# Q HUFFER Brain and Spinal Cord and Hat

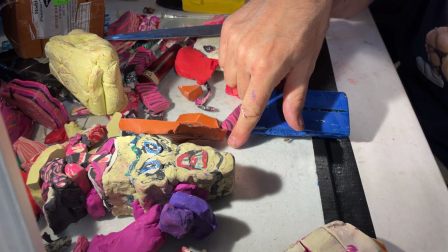41:30 You would have to sculpt all kinds of joining and solidifying pieces, because a flying shape
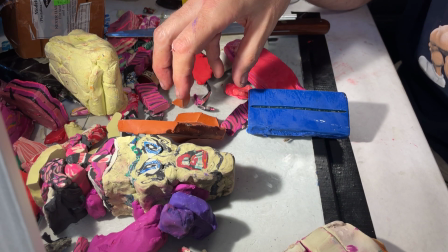41:37 without real architectural sturdiness somehow, and I would do it downward for gravity.
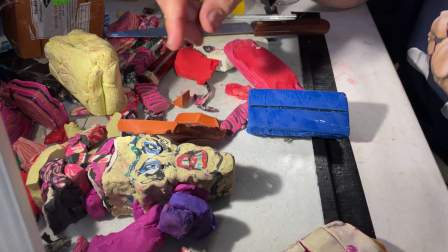41:44 I'm assuming that I would be, once you build it up like a foot or two this way,
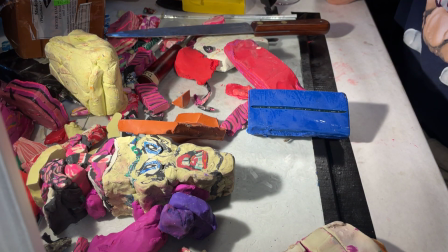41:50 gravity's working against you, and at some point you have to put it on its bottom.
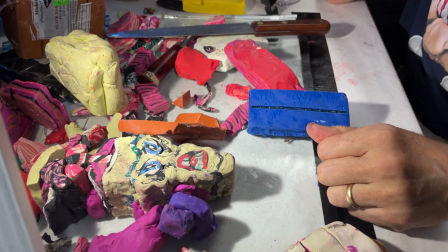41:54 You have to start working lengthwise, a completely different way. And at that point, you can add these things.
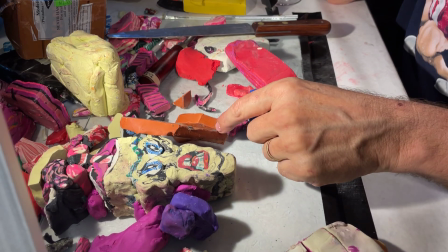42:02 Once it's going lengthwise, this is easier to add. But you're always working with gravity, so you make the bottom heavier and more fixed and finished.
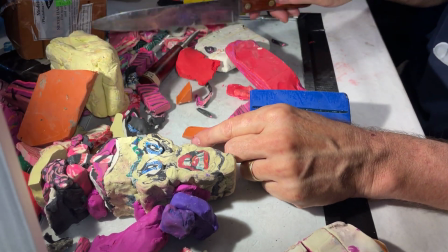42:10 Because when this peters out, once you get to this area, the next few frames are going to be this, and then this, and then this.
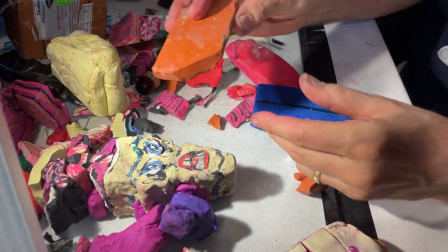42:19 Click, click, click. And so what you've done is you've created a flying arch or buttress, like a medieval cathedral.
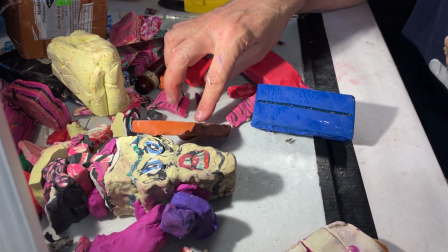42:28 And it, at this angle,
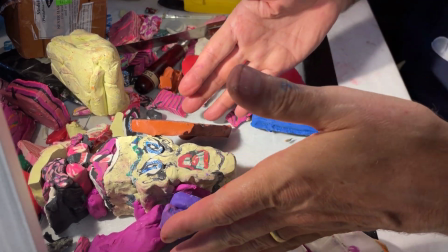42:32 it's going toward where gravity would be if you flipped this up 90 degrees and it was headed this way.
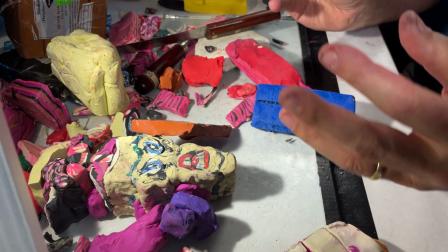42:38 And that way it doesn't fall apart. It's actually supporting the block from the back.
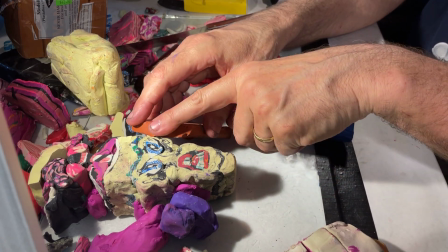42:45 And so it kisses the block at the front, but it always
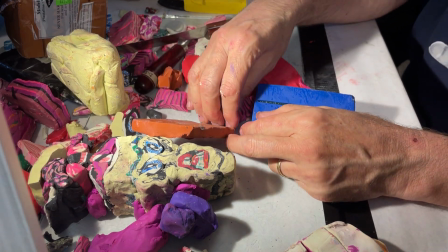42:50 supports and goes down, heavily holding gravity, and it's actually structural.
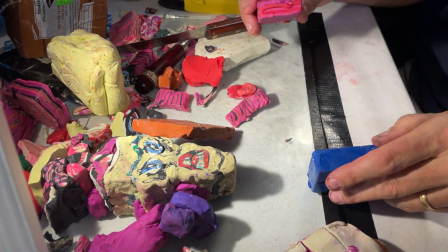42:56 It's a beam that's actually structurally holding the thing together. And so in Acid Trip, I'm putting a lot of these together like this, but I'm keeping the gaps.
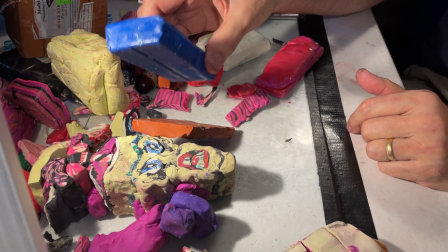43:04 I'm trying to intentionally not fill in everything, because that allows the animation to happen.
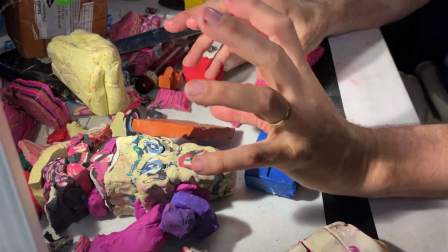43:12 It is turned 90 degrees, so it's going straight. That's this way.
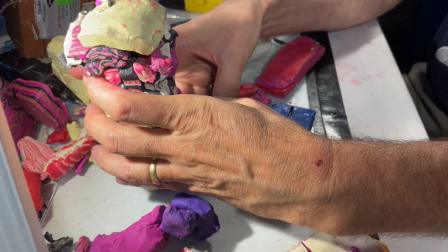43:19 So, like, if we were to do this, maybe that makes more sense. See, you have to imagine that
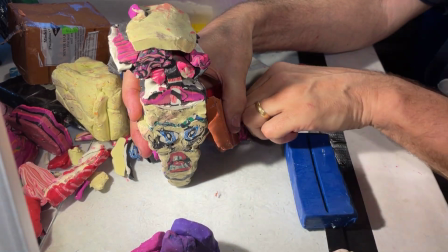43:30 that this starts here, and I would put a lot of clay to finish it down here.
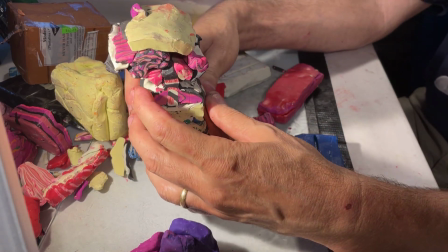43:36 And so once
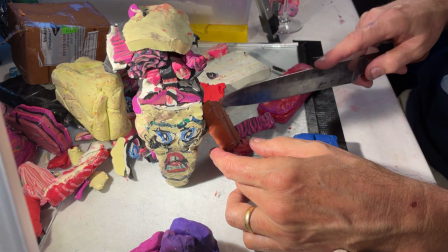43:41 I've gone through this and it's separated from the actual block that it's supporting, it's on its own.
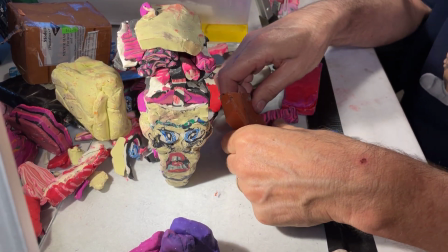43:48 It's like this on its own. But it's got enough base support, gravity-held support, that it's actually holding up on its own.
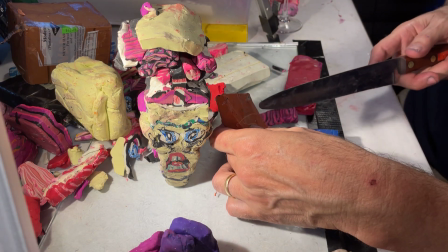43:54 And so I'm slicing through, and these parts are just falling away like little tendrils spraying outward.
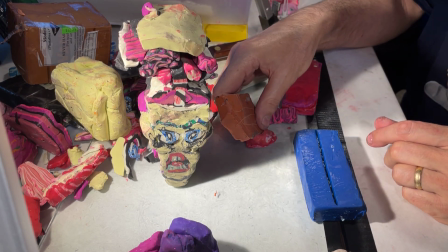44:01 But generally, that's how you have to build the supporting background material.
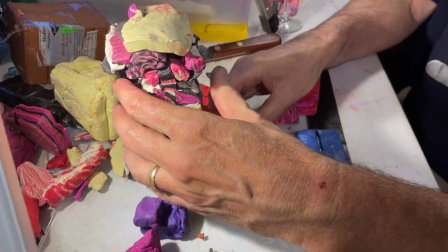44:07 So, if you build it opaque, if you fully pack it, that doesn't matter.
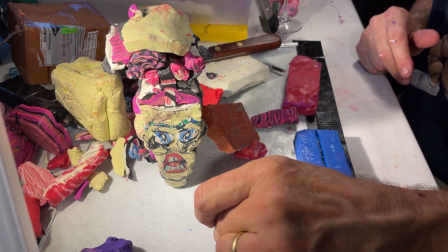44:12 It's going to be supported in all ways. But again, I think the open cavities, the open tunnels, the caves,
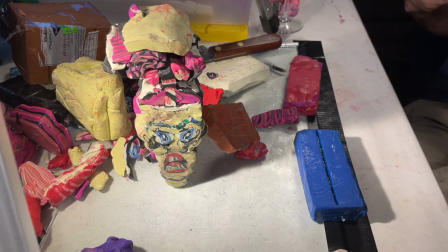44:24 trying to make it light. It's absurd because it's such heavy stuff, but attempting to open it up makes the
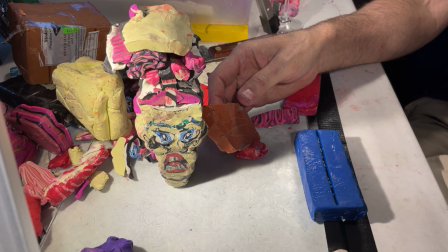44:33 sculpturality just a lot more vital to me, because the lighting effects and you put a strobe rotating around it,
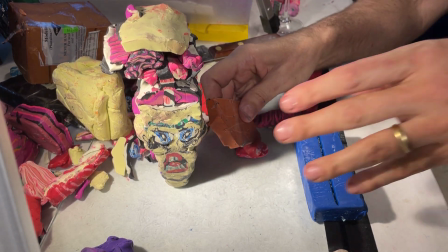44:40 and it changes, the lighting effects change in a really
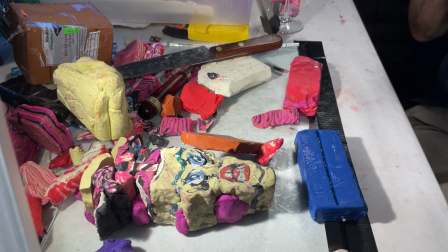44:45 dramatic way, because it can feel all these other things that are the background, but they're sculpture too.
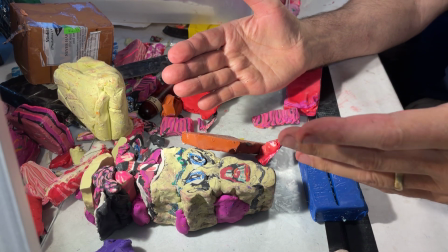44:54 they stop being sculpture when they're all packed in. Does that make sense? The more you can see the sides of him and these other shapes, the more it's sculpture.
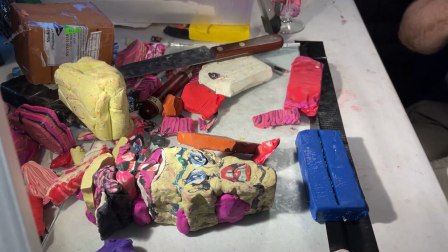45:01 And the more it's packed in, the more it's a flat 2D. That's giving the illusion of, it's giving you motion.
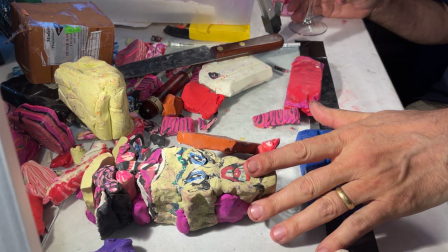45:08 But I think it's the side plus front that's the conundrum. The fact you can see the side and the front at the same time is what makes it,
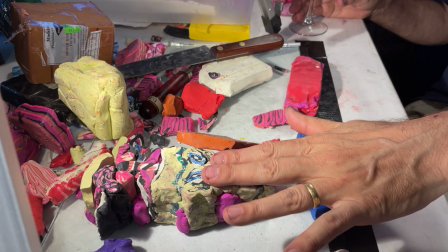45:16 the continuity plus the surface moment that's being revealed in that continuity
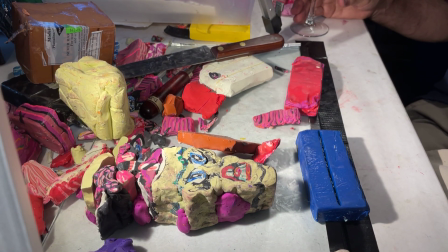45:24 the more you can see the side, the more interesting the front becomes to me, verse versa, because they play off each other.
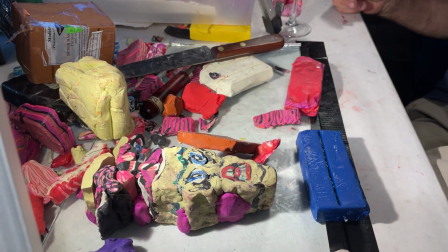45:32 Probably a lot more to talk about there if we pick it up on the brain.